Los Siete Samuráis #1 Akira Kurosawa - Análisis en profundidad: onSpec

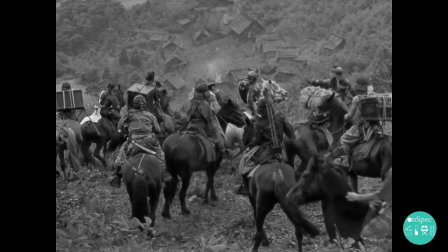(2:32)
historia. Los bandidos.
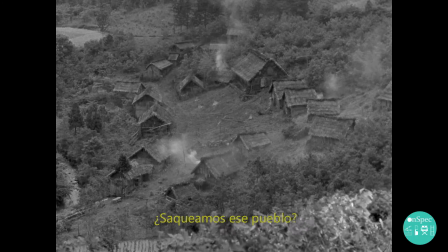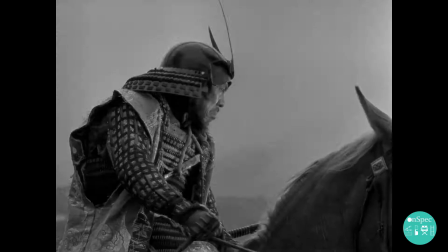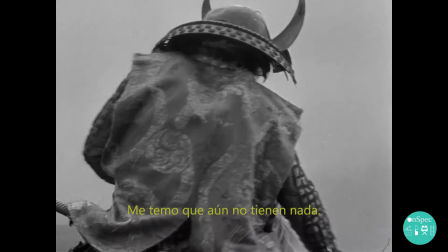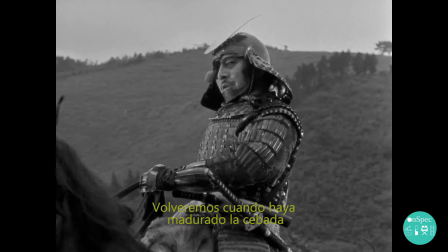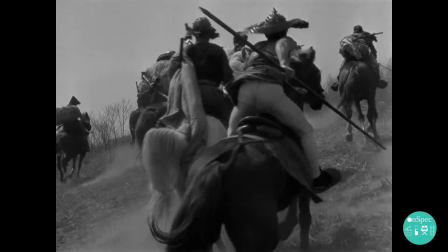(2:54)
Tres minutos de película y tras un diálogo de tres frases, ya nos han presentado a los antagonistas de la historia y el conflicto externo,
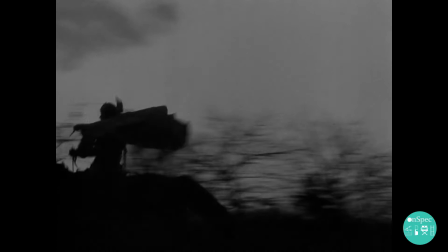(3:02)
el elemento a través del cual se va a desarrollar toda la trama de la película y el que va a motivar todas las acciones que ocurrirán después. Es bastante característico en Kurosawa contarnos cosas como esta de esta forma tan simple y sencilla, porque así hace avanzar la trama de forma muy directa y se recrea y le dedica mucho más tiempo a cosas mucho más existencialistas dentro de la película, que son las realmente importantes, a las que él va a dar más importancia.
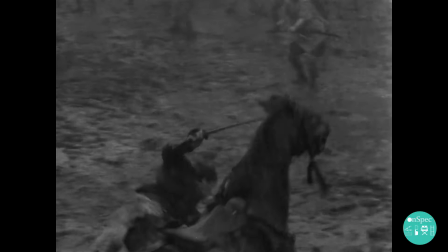(3:30)
Y además, a los antagonistas, a los bandidos, prácticamente no se les va a desarrollar más en toda la película.
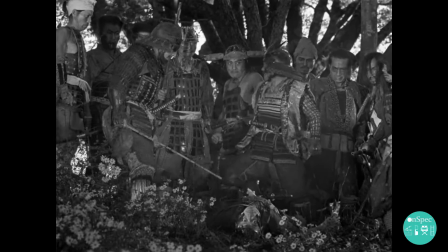(3:37)
Solo tendrán una escena más en la que hablen y esta solo servirá para potenciar su naturaleza caótica.
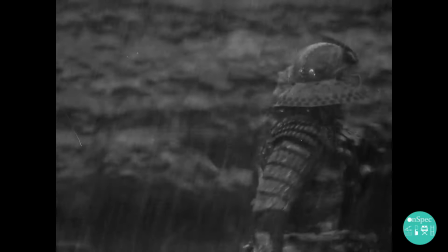(3:43)
Su forma de organizarse, de atacar, de cabalgar, de vivir, representan lo anárquico y primitivo de su personalidad,
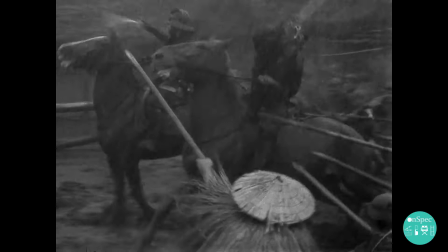(3:50)
Casi como si fuesen unos entes irracionales o una potencia bruta sin personalidad que solo trae caos y violencia allá por donde pasan.
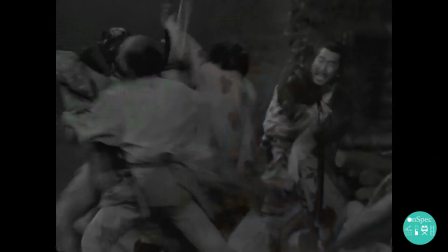(3:59)
Casi como si fuesen un terremoto o unos animales salvajes.
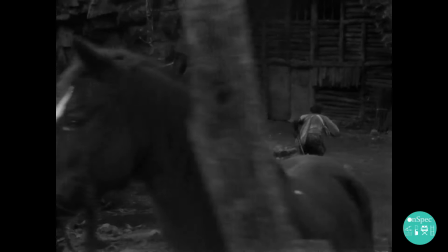(4:03)
Y su tema musical son los tambores de guerra, cosa que cuando estén cerca o vayan a atacar, se escucharán.
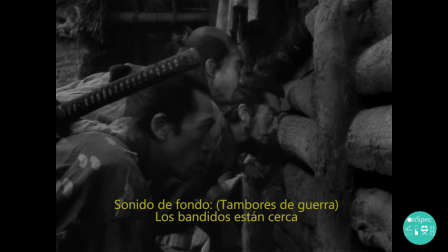Son lo que las lluvias torrenciales a la temporada del monzón. Los ejecutores de la violencia en el periodo Sengoku Hidai.
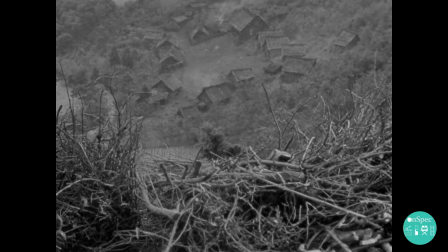(4:25)
Una fuerza destructiva que se alimenta de la debilidad ajena.
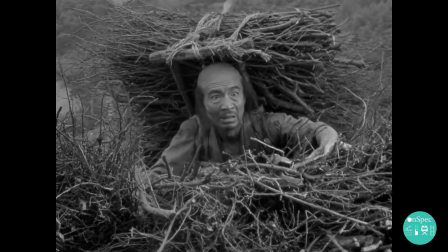(4:29)
Y surgiendo de la propia naturaleza, se nos presentan las víctimas de este conflicto. Los campesinos.
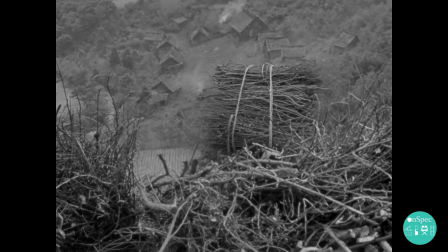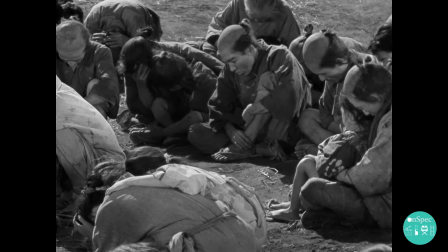(4:42)
Como personaje, los campesinos al principio son representados como un grupo compacto, muy a colación de lo que va a ser su tema musical.
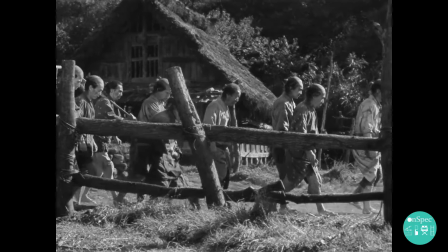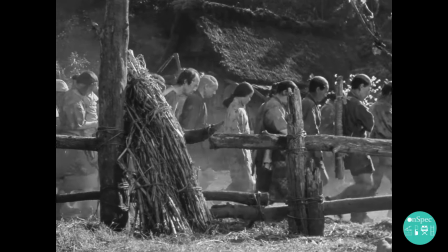(4:58)
Un coro masculino de voces, que en este caso suena muy fúnebre, pero que en otros momentos cambiará.
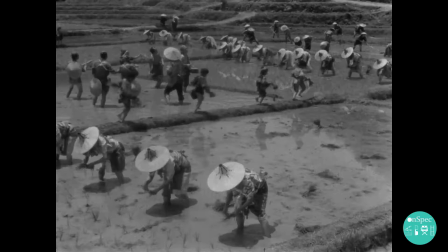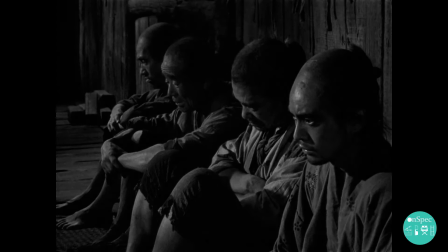(5:09)
Todos presentan características muy similares. Son bajos, andan encorvados, visten desarrapados, tienen aspecto de débil,
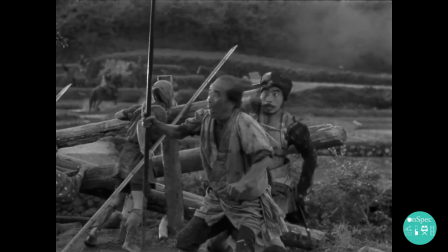(5:18)
de viejo y están muy unidos a elementos naturales como la tierra, la madera y el barro. Pero su verdadera naturaleza va a ser desarrollada mucho después y varios de los campesinos van a ir adquiriendo subtramas, un recorrido que les va a hacer destacar el resto de campesinos, pero no les va a hacer abandonar el grupo. Es decir, no van a dejar de ser campesinos, no van a tener otra motivación más que la de sobrevivir.
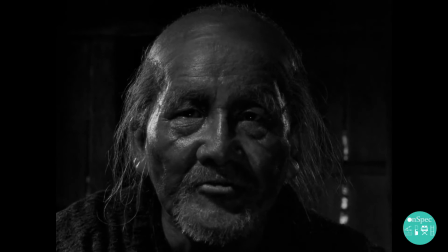(5:44)
Esto queda mucho más claro en esta escena con el sabio de la aldea, es el más anciano de todos y es el más débil,
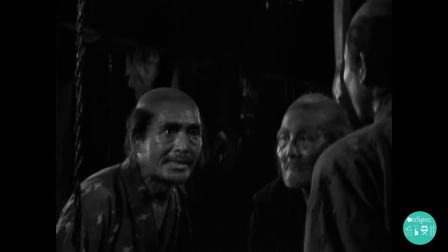(5:50)
pero aún está con vida y además con la sabiduría necesaria para hacer que las siguientes generaciones sobrevivan a otro invierno más.
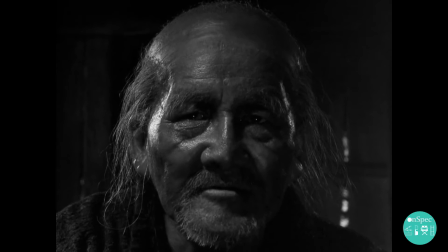(5:59)
Además vive en un molino que tiene el golpeteo de la rueda constante que representa ese tiempo, ese corazón que va apagándose pero que aún está firme y sigue funcionando para alargar la vida todo lo posible.
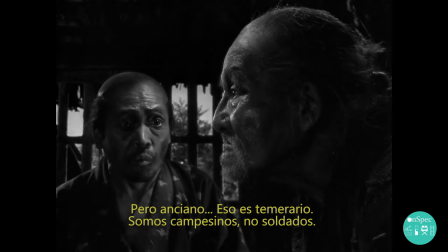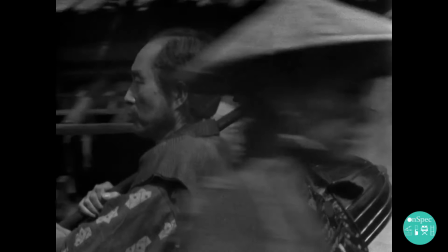(6:25)
¿Qué necesitamos, Samurai? Aquí los tienes.